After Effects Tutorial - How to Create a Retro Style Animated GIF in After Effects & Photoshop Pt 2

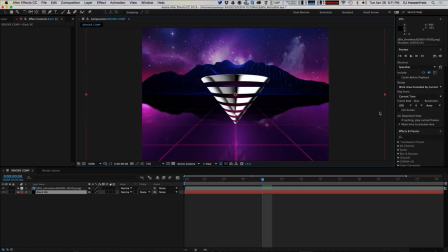(0:00)
All right, so here is our fully cooked animation. You can see it right here. And that's without any effects or anything at all. So what we're going to do is apply some fun effects to make this look very distorted, very washed out, very like old
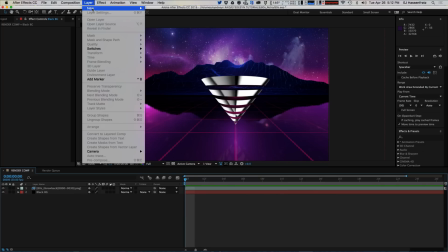(0:22)
VHS tape here in After Effects. So the first thing I'm going to do is apply all my effects with an adjustment layer here.
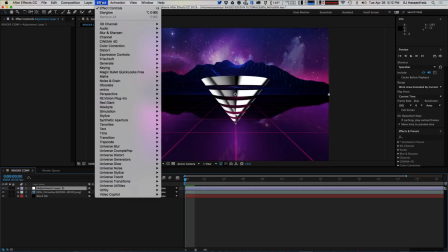(0:30)
And the first effect I'm going to use is, let's just get a hue saturation adjustment.
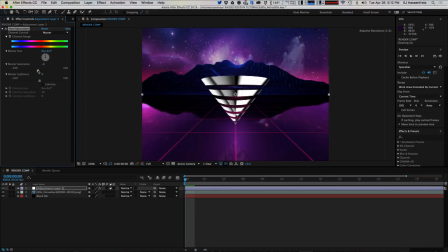(0:40)
And what we're going to do is just kind of like desaturate this ever so slightly, like bring down some of the colors. So we want the colors to be a little bit washed out. Next thing we're going to do is, you know, once your VHS, your tape kind of gets played enough, it gets blurry.
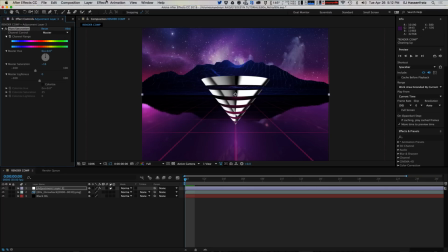(0:57)
It loses that magnetic, strength, and the picture goes a little bit fuzzy, right? So what we're going to do is use some cross blur. Why I like to use cross blur is because you control both in the vertical,
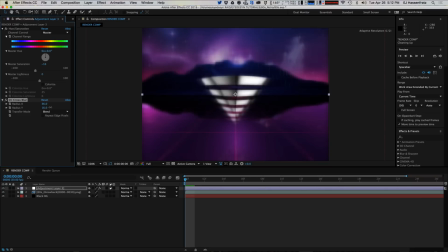(1:13)
in the or the horizontal and the vertical here, the length. So you can kind of add different lengths of blur depending on what you want. So something like, you know, that looks like kind of glowy. That looks kind of cool.
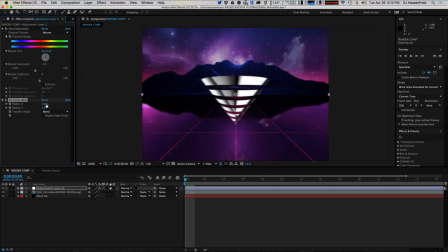(1:34)
Let's give a little bit more blur in the X than the Y. So maybe like 10 and 4. That looks pretty good. So we got a little bit of blurriness going on. And then what I want to do is, you know, like I mentioned before,
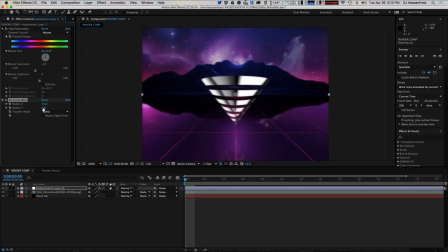(1:48)
with some of the stuff is you need some of the channel, like the color channel separation stuff happening, because that's, you know, very popular in a lot of 80s stuff where you kind of have the split RGB. So what I'm going to do is go and grab, we're going to blur some of the channel, the color channel.
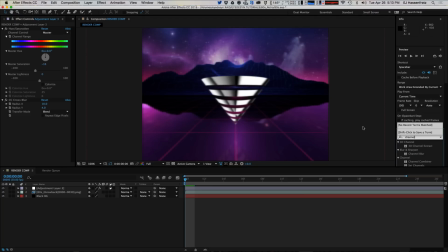(2:07)
So I'm going to go to channel blur and just bring this over here. And you can kind of play around with what looks best. So we can blur the red channel and get this really cool red haze going on.
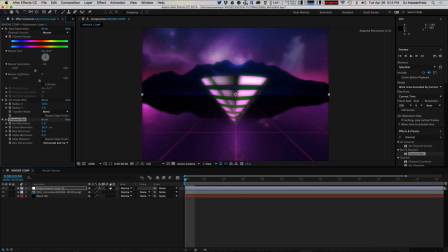(2:21)
Or we can get, you know, some greenish haze or maybe even some blue. So actually blue looks kind of cool. We get some like yellow tint in there. Or you can, you know, maybe combine a few of these. So this looks pretty good.
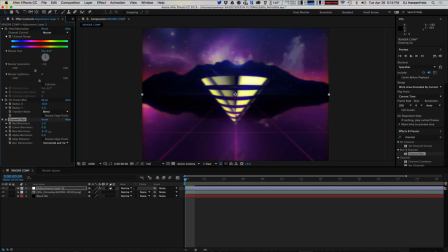(2:38)
Maybe one or two in the red. Actually, maybe a lot more in the red. I don't know. Let's maybe split the difference here. Get a little bit in the red. Maybe 5. And say like 15 in the blue.
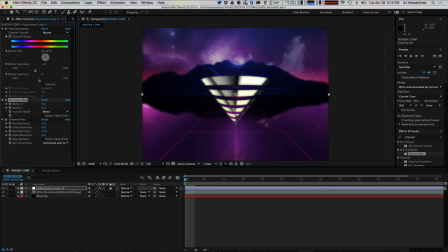(2:57)
And maybe we can bring down the blurriness of the cross blur there, because it's getting a little too blurry, I think. So now what we can do is go ahead and turn on these repeat edge pixels.
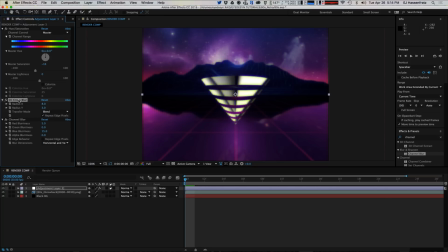(3:15)
Actually, let's turn it on for the cross blur, but I actually like these fringes on the outside here. We'll keep that. So the next thing I'm going to do in my effect
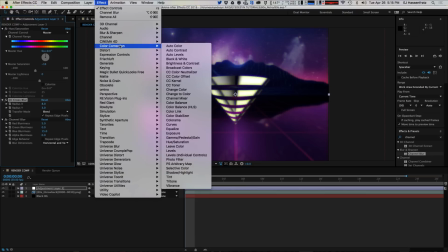(3:27)
mixed collada here is I'm going to go in and grab a blur.
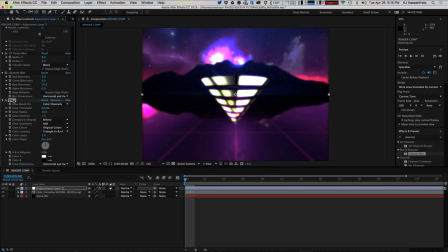(3:33)
So grab a glow. And I'm just going to crank up the radius fairly high here. So we just want some like glowy color, and let's bring the threshold down. So now we got this really cool, nice kind of hot spots.
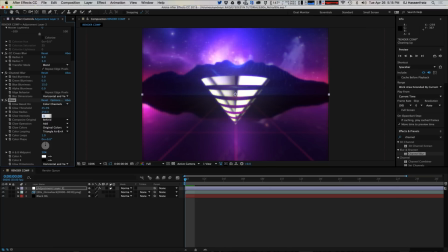(3:51)
I can really blur this out and maybe bring the intensity down just a little bit, just a subtle kind of thing. So that looks, that kind of pumps up the color, liking that.
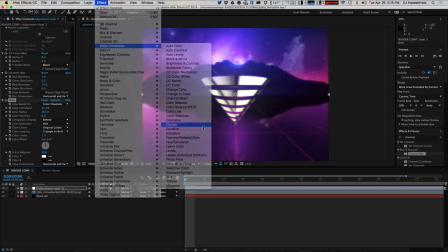(4:04)
Now let's go, and talking about pumping up color, let's go into our curves and just start like adjusting the curves here,
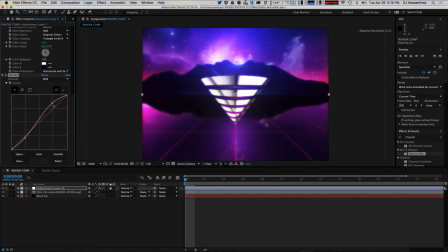(4:11)
so we can kind of crush the levels here a little bit and really add some contrast. We can go into our red channel and kind of pump up some of the reds a little bit. Go into our green.
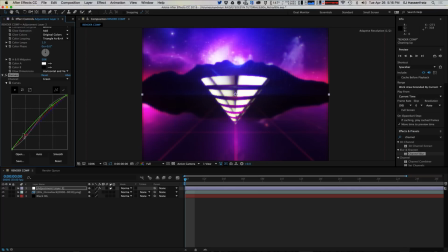(4:25)
So right now I'm just kind of like tweaking things and seeing what kind of adds some cool color. Like introduce some greens in here maybe. And let's go into blue, since we have a lot of blues. This is going to really help out a lot.
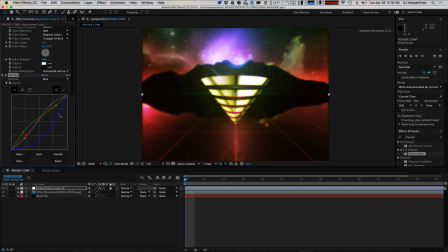(4:41)
So we can have like some reddish kind of composition. We can really crush the blues here. It looks kind of cool. Just maybe something like this. I still want some like blues in here.
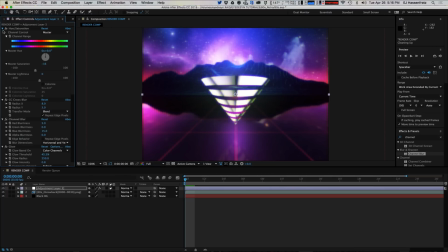(4:55)
Cool. So that's, let me just close up all this stuff. We got our glow, we got our curves.
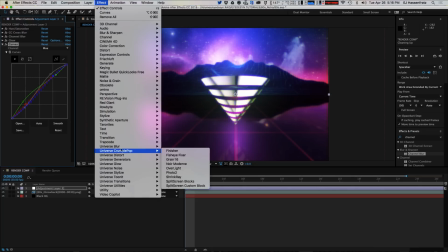(5:03)
Next thing I want to do is, if you have it, it's not essential, but I like to add some star glow here.
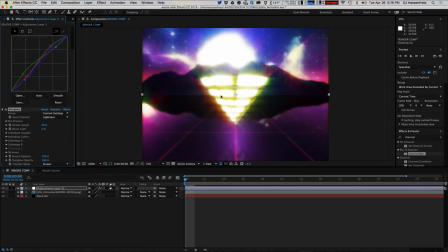(5:10)
And you can see that really adds a lot of, this looks like 80s already, but this is too much 80s. We need to bring down the 80s-ness of this. So I'm going to go into the pre-process of star glow and up the threshold so
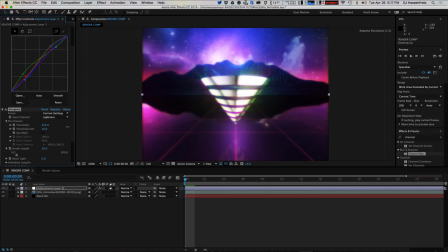(5:24)
only the brightest spots get that kind of star glow added to it. So like right about here, like I like that the hottest spot on the chrome on the cone has the star glow effect. And I'm just going to bring the streak length to a very subtle value, like 4.
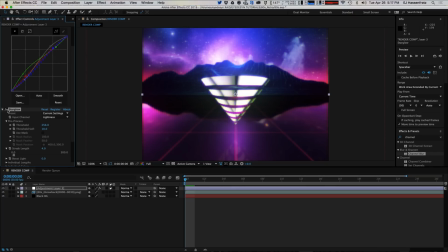(5:41)
Because you can see like before and after, it's just very subtle, but it adds that kind of like nice glint blur. And I'm going to go into my color maps and change this from green to like enlightenment. I think it's a little bit more purplish. And then the color map B, let's do something like electric.
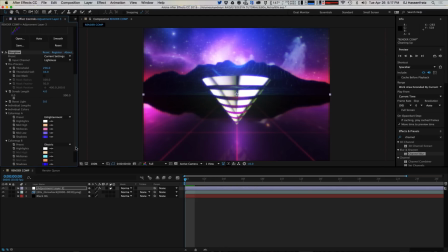(6:01)
And I think that electric boogie woogie woogie song is like 70s or 60s. So I won't sing that song, even though I did. We're in the wrong decade. So here's the star glow before and after. It's just very, very subtle. And the final thing I'm going to add to our little look here is, you know, we need some grain.
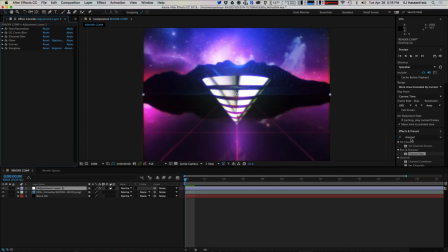(6:21)
We need more fuzziness added to this, more noise. So we have the noisy reflection here that we had from rendering out in Cinema 4D. And I'm going to add just some noise in to the whole entire thing in After Effects using just noise and just giving it like a small value of like 5.
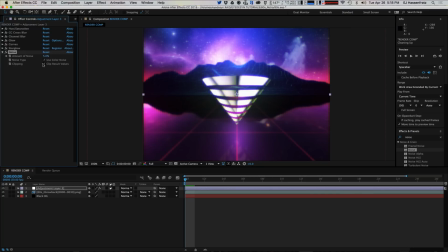(6:40)
So that just adds a little bit more grungy and graininess to our composition. And if I render this out, we can see that this looks, you know, kind of like an old washed out VHS, and that's looking pretty cool.
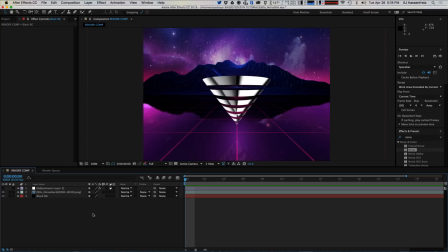(6:55)
And we can see the difference between the totally untreated, perfectly clean, nice crisp edges render from Cinema,
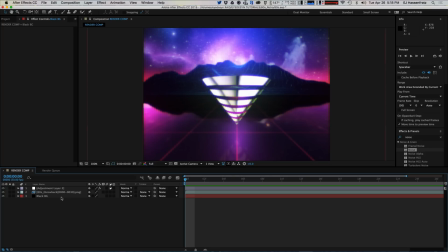(7:05)
and then we just crap it all up, make it all VHS and run down and worn down, because the 80s were like 30 something years ago, right? I'm 33, so yeah, 30 years ago. So this looks kind of old, using all these effects.
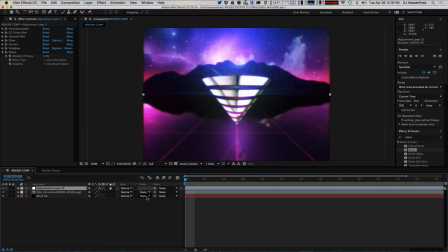(7:20)
So the next thing we're going to do is render this out, and we're going to make an animated GIF out of this inside of Photoshop.
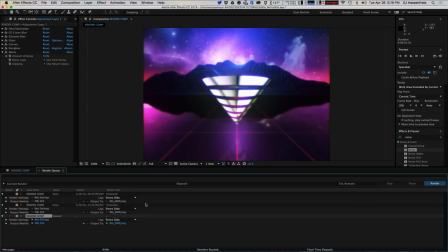(7:28)
So I'm just going to go ahead, render this guy. I like rendering as a PNG, but you can kind of render this as anything, and render this out, and then we'll jump into Photoshop.
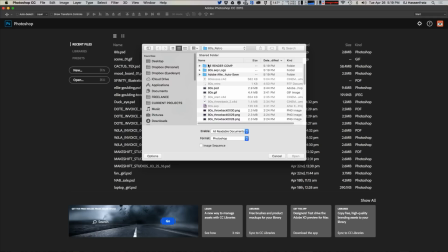(7:45)
All right, so here we are in Photoshop, and we're going to grab our rendered 80s
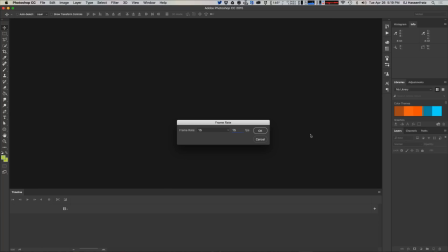(7:52)
composition here that we rendered from After Effects. And, you know, really you can bring anything, any kind of animation that you made. But the key thing for GIFs is, again, you want the animation to be fairly short.